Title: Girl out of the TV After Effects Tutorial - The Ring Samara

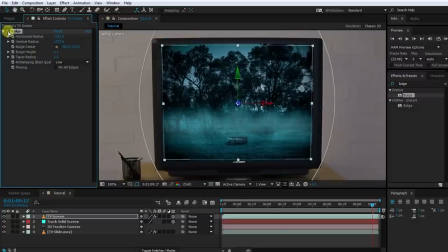4:09 This will add just a little bit of barrel distortion to the TV screen, making it fit a little bit better into the scene.
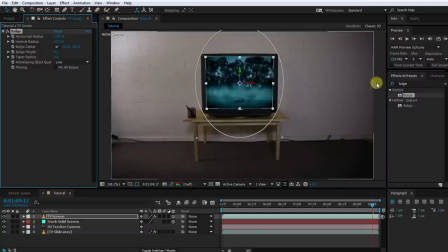4:15 Secondly, to me this TV screen is way too dark, so let's brighten it up a little bit. For this we're going to use a curves effect. Search for and apply the curves effect to the TV screen layer. I'm going to push up the brightness by quite a bit and maybe let's add a little bit more contrast as well.
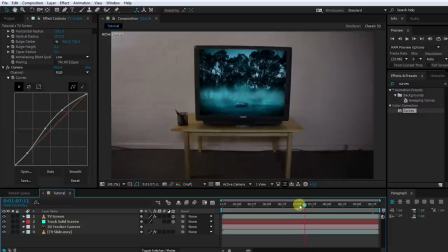4:31 That looks much better in my opinion. Now it's time to start making Selena crawl out of that TV.
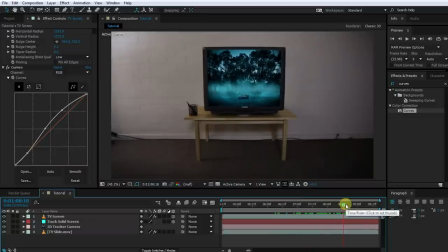4:37 For this, as I mentioned, we are going to use the TV tracking solid again. So select your track solid screen layer, duplicate it, rename this one to girl in the TV and drag it to the top.
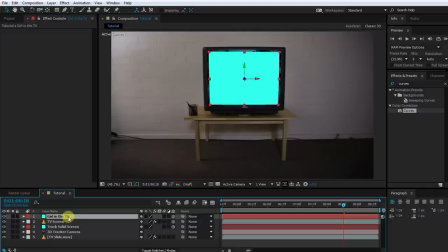4:48 The reason I'm going to call this one girl in the TV is because when you watch the original clip from the ring you will see that the girl is behind the screen at first and then as she climbs out she basically crosses the actual screen like she basically passes through the screen and
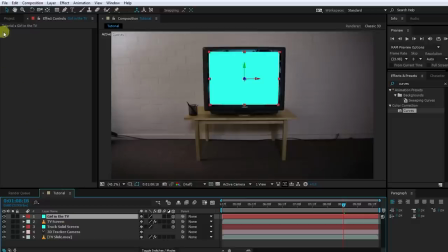5:01 so the first layer we want to create is the layer of Selena still being inside of the TV. The clip we are going to use is called Selena climb back. So again make sure the girl in the TV layer is selected hold down alt and drag the Selena climb back layer onto the girl in the TV layer.
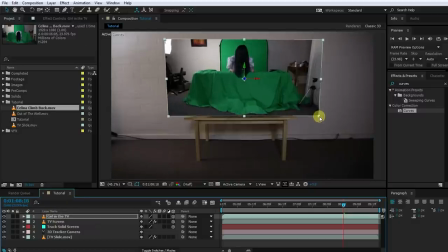5:18 Obviously this layer is a little bit distorted and it's way too small so let's scale it up and reposition it a little bit.
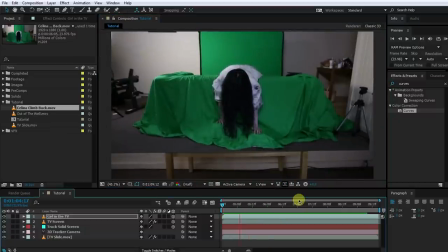5:23 This clip is a video of Selena climbing backwards over the green screen couch.
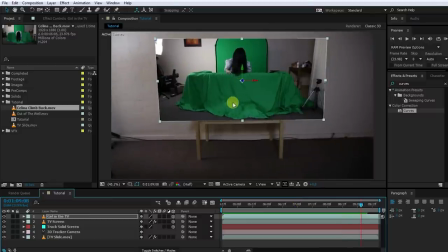5:29 We did make sure that the height of the couch to these books under the green screen measured up to the height from the TV down onto the ground of the scene. This ensures that this clip once we composite it into our final effect will match properly onto the you know objects in the actual scene. Yes you have noticed that obviously right now it looks like Selenia is climbing back into the TV.
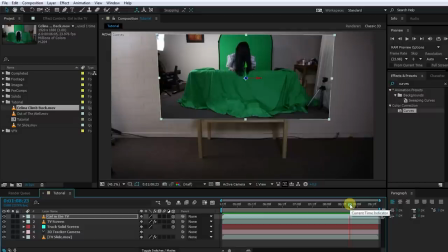5:48 Just like with the footage for my girl out of the whale tutorial we filmed this scene backwards and then reversed it to add a creepy serial feel to the final effect. Therefore the first thing need to do is to reverse the timing of this video.
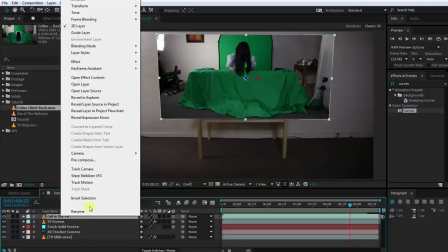6:01 For this, right click the girl in the TV layer and select time, time reverse layer.
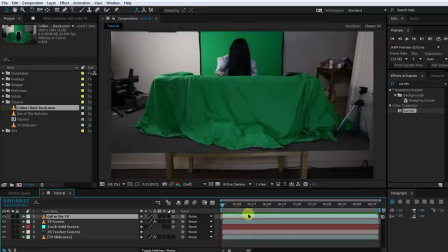6:06 If you play this clip back now you will have Selina coming out of the TV.
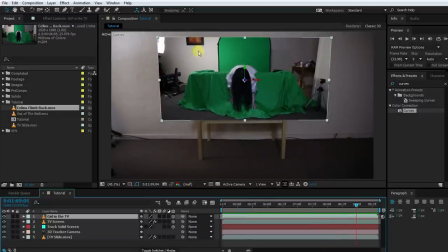6:12 We now have to also remove all the green screen because we really just want to have Selina in this video. First use the pen tool to mask out a rough area around Selina just to remove most of the green screen clip.
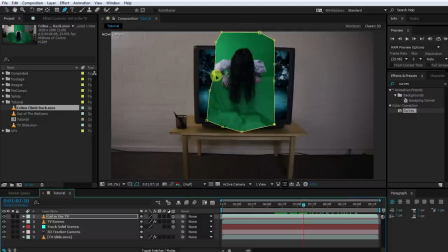6:24 There's a little bit of her elbow being cut off on the side so we have to make sure that we get all of that in. Next we need to actually remove the green screen. For this we're going to use our favorite key light effect. So search for and apply the key light effect to the girl in the TV layout.
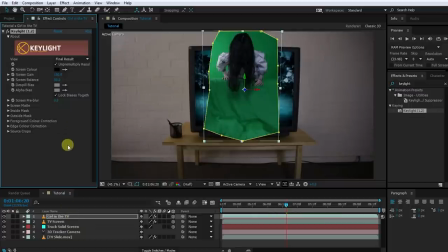6:38 You've done this a million times so I'm going to go through this pretty fast. Use the screen color picker to pick the green of the green screen.
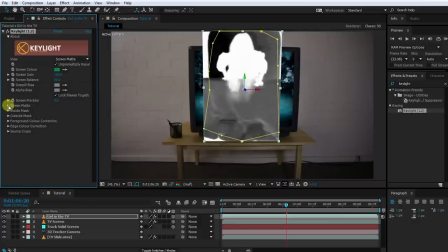6:44 Change the view to screen matte and then under the screen matte settings increase the clip
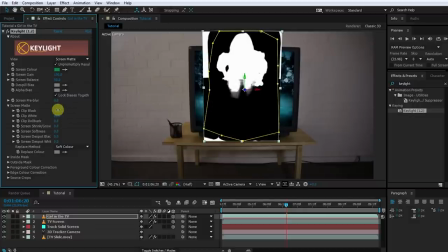6:49 black property and lower the clip white property as needed to get a cleaner green screen.
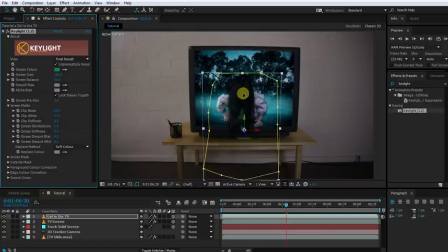6:55 Switch the view back to final result and now obviously we will also have to reposition Selina. Maybe let's scale this up a little bit as well.
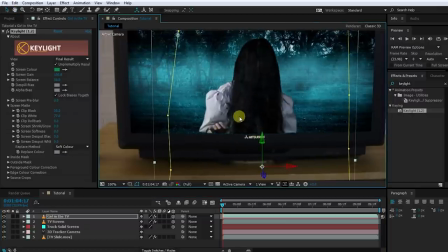7:03 You want to make sure that there's no gap between the green screen clip of Selina climbing out of the TV and the actual bottom of the TV in the scene.
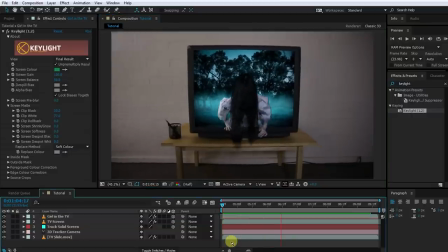7:10 Zoom back out and play this back. Yep this is starting to look good but you can obviously see Selina is a little bit too small.
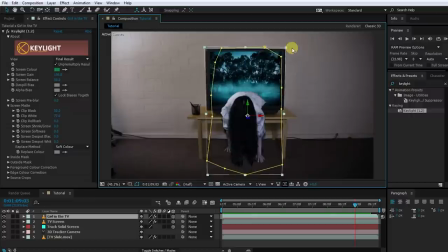7:17 It doesn't look like she's really reaching the floor at the end of the clip. So let's scale her up a little bit more and make sure the clips are properly aligned.
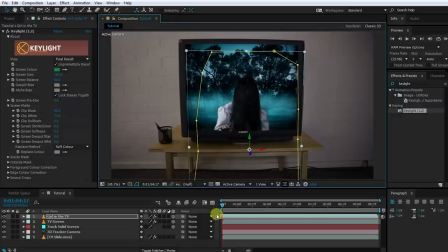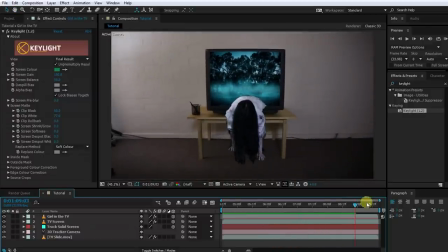7:30 Yep, that looks nice and creepy. The last thing I want to do is that I think Selena starts climbing out of the TV just a little bit too early.
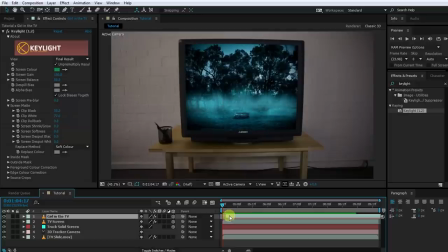7:38 So what I want to do is I will delay this layer a little bit. So I'm going to push it forward a little and enlarge it a little bit. Just a little bit of a moment where Selena is still inside the TV and then she's coming out of the TV.
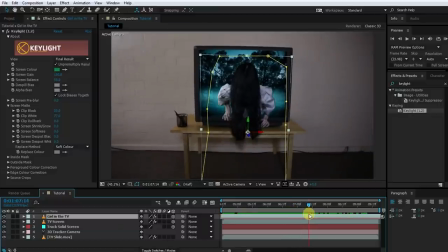7:50 It'll just make it look a little bit more dramatic and we'll get a nice transition when she actually passes through the screen.
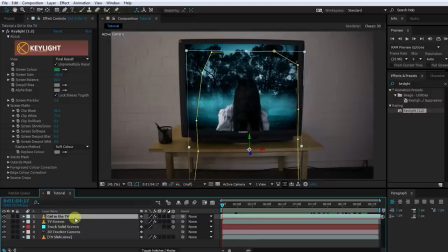7:55 Now this layer is called girl in the TV because it is meant for when Selena is still behind the screen. Right now however it looks like she's already outside of the screen because color while she doesn't fit the scene that's being played back on the TV. We can easily fix that by color correcting Selena while she's still in the TV. For this apply a curves effect to the girl in the TV layer.